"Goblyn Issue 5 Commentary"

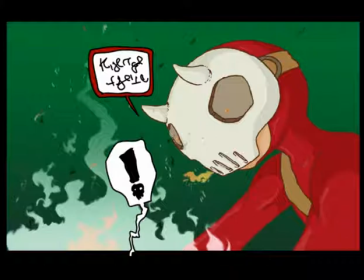3632s
But I needed to show that he wasn't a just a visually dynamic character. I didn't want him to just be, all bark and no bite. He is a vicious character.
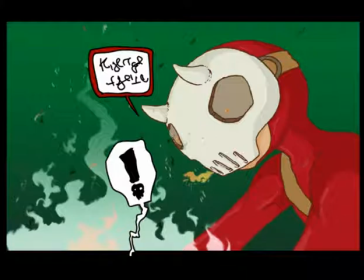3649s
He's not heartless, but he is not someone to be trifled with.
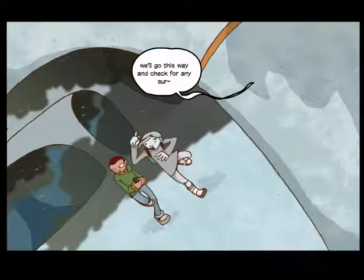3656s
And I wanted him to seem threatening. Uh, finally running away.
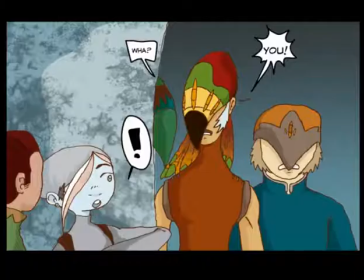3664s
And somebody's talking. What is the shadow on the pillar up? Oh no, not him again. I had to bring him back one last time. Just to kind of bookend this.
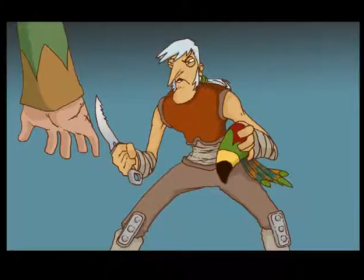3682s
Yeah. And he takes off his mask and you get to see his face. And I had to show his face because I put so much work into the development of him.
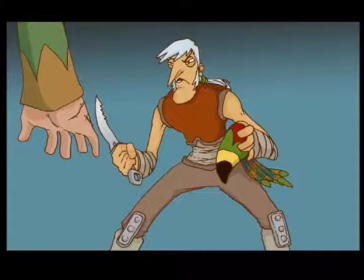3699s
When I first created this character, for some odd reason, of all the different rune claws, this guy, I kept drawing him over and over and over and drawing his face over and over and over.
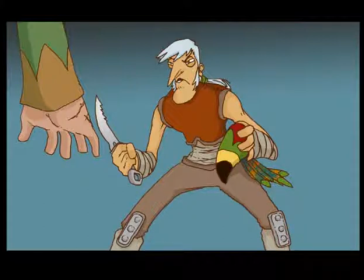3712s
And I finally ended up with a face that I really liked. And then I thought about it and I said, wait a minute. These guys wear masks most of the time. Why am I doing this? And so I decided he had to come back just so I could show his face. I really enjoyed his nose.
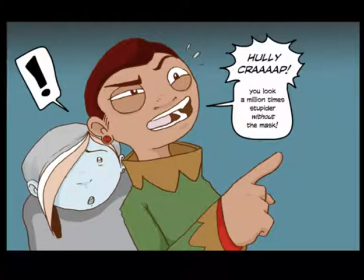3732s
Yeah. He does look goofy. I thought I would comment on it through Jeff.
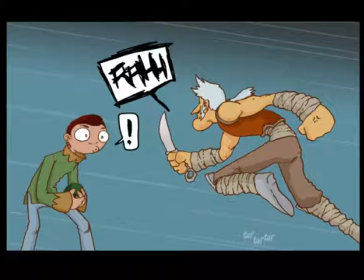3739s
That's just kind of Jeff's character. That's cool.
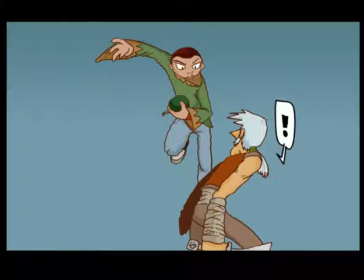3746s
I had fun with this. Oh, he kicked him.
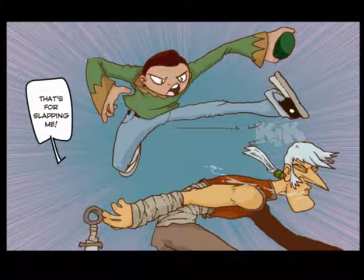3751s
Jumps up in the air and kicks him. I realized that Jeff really hadn't done anything. There wasn't anything dynamic that happened in this issue as far as the character of Jeff. Jay Mephisto did most of the fighting and most of the action in this,
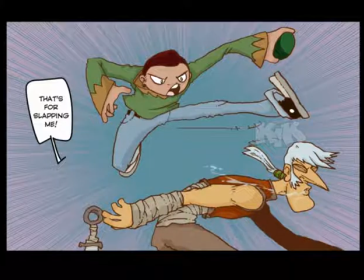3768s
and I wanted to end it with Jeff doing something. I really like the spit flying from this Runeclaw's mouth. That is great. The movement in there, that is great. I forgot that it looked like that.
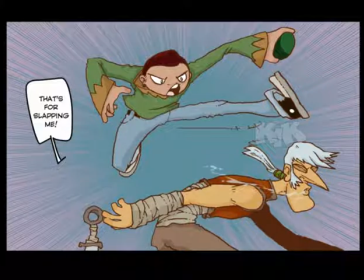3783s
Wow. I had a lot more fun with the end of this book than I did the beginning.
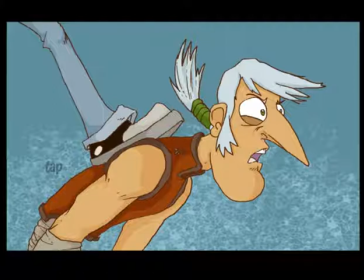3791s
You can really tell there's a lot more detail. The coloring is stronger. Wow. He has some funny eyes. He's a really funny looking character. I love that. He's so wonderfully cartoony.
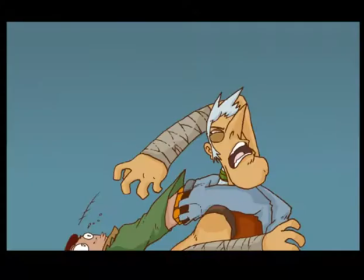3812s
Yeah. This is a horrible thing for Jeff to do. But it's great.
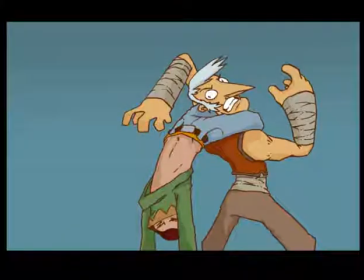3820s
He bends out of reach. He does a little handstand. Whoop. Whoop.
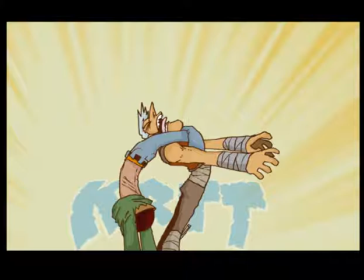3826s
He's basically choking this guy. He pulls him up, over, and slams him onto the ground.
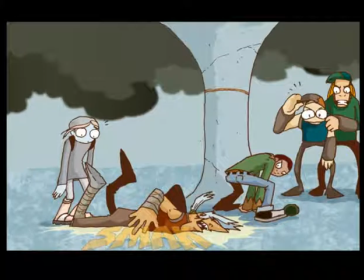3833s
That's great. His friend's just kind of standing there like, ooh.
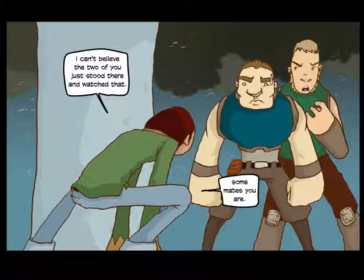3841s
Oh. And I guess Amy technically would be a little amazed at seeing Jeff doing this because she hasn't really seen Jeff in action, really. Not yet. She only saw him for like 2 seconds with Sankofa on before she was
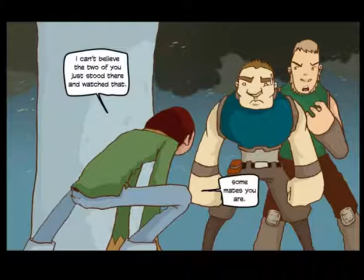3861s
stabbed and before Jeff himself got knocked out. But yeah.
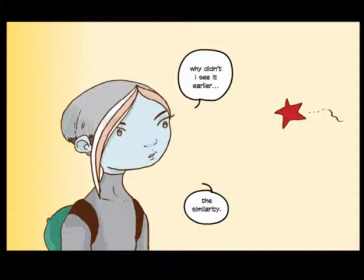3868s
And she makes this odd comment, which is another one of those things that we'll talk about in the later issues.
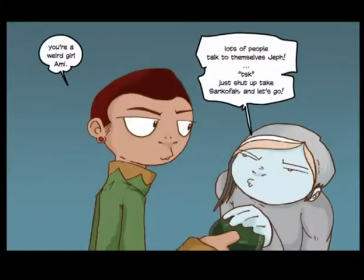3881s
And Jeff, are you talking to yourself? I like the donut shape of that guy's black eye. Yeah. Yeah, this was great with all the
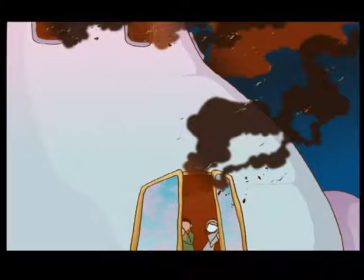3900s
the ash and the embers and the smoke pouring out of all openings on the building. That was fun. It was a lot of fun. Especially as the doors are opening.
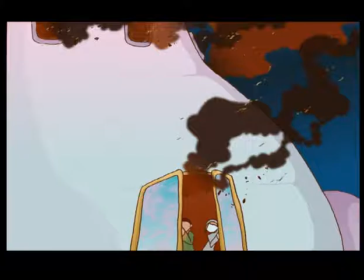3912s
I was actually going to do a sequence where the doors opened. Like, it was going to start with the doors closed, and then when they opened is when the smoke would come out. But it just doesn't work unless it's animated, and I'm not willing to animate Goblin.
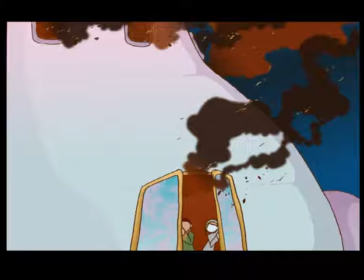3928s
I'm sorry. So it just, I don't know. I just left it at just this one scene. I figured, it comes across well.
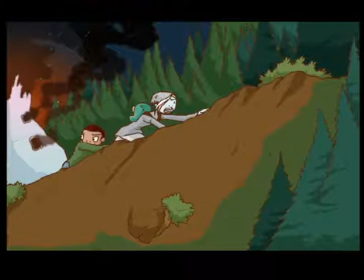3939s
And then running away, climbing up the side of the mountain. They came down earlier. Or they actually didn't come down. That they were looking down earlier.
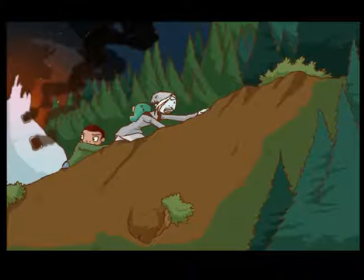3953s
Wow, and you can see like the entire top of the building is just burned right off. The entire mansion roof has just been burned right off.
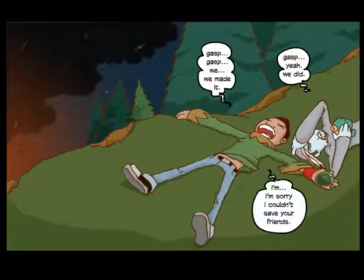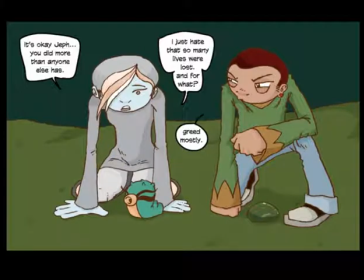Yeah. And Jeff making a comment. He's like, all those lives lost for what? Greed, mostly. It's true.
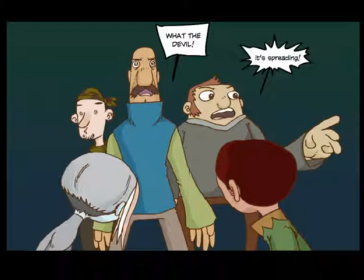3984s
Up, up. And I don't know. This scene at the end here was added, it was actually added later. It was not a part of the original thumbnails. It was added, much later.
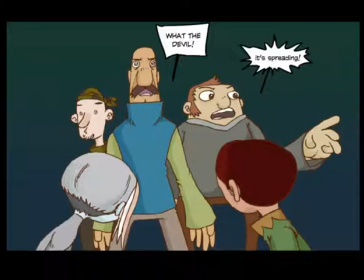4004s
Because it made more sense to me that if there's a fire at the edge of town, people in town are going to notice it. And they're going to come and see what's going on.
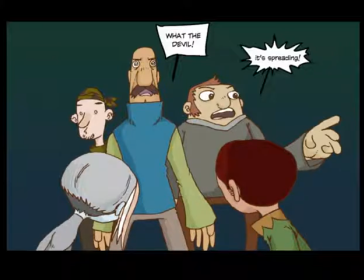4017s
And so I decided to add that. Instead of just having Jeff and Amy run off, I decided that this should happen, this little conflict.
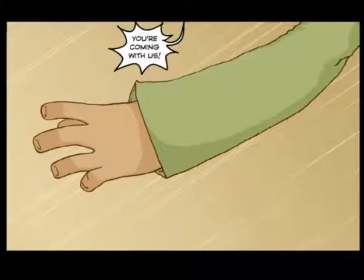4026s
And
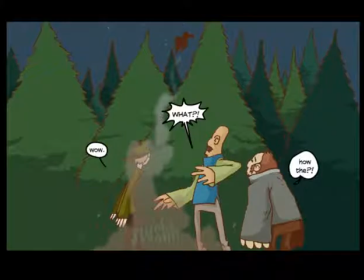4030s
then Jeff, being him, just grabs Amy and jumps, takes off. He just kind of jumps up. It looks like he's flying, but he's not. He's just jumping really high into the trees.
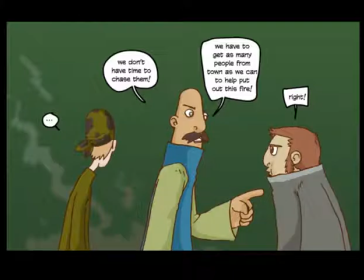4045s
It really did look like he was flying. Ugh, I regret not showing him land in the treetop. Yeah.
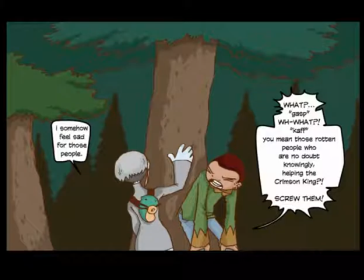Yeah, and then I talk about the fact that these people are,
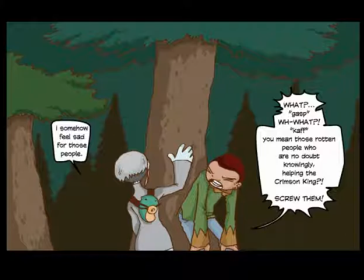4070s
without a doubt, at least to Jeff, they are definitely knowingly helping the Crimson King. And really that's what his entire, that's kind of why he was so angry at this whole situation was once he realized that these people,
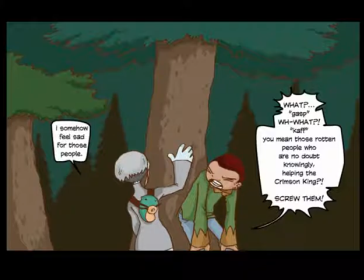4088s
this whole mining operation was happening, these people knew that they were mining for the Crimson King's war campaign. And he couldn't stand by and let that happen without doing something about it.
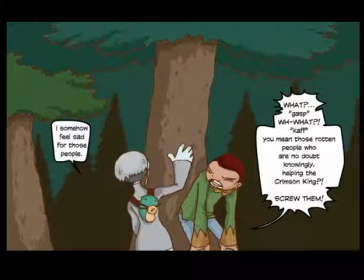4107s
Without being angry at least about the whole situation.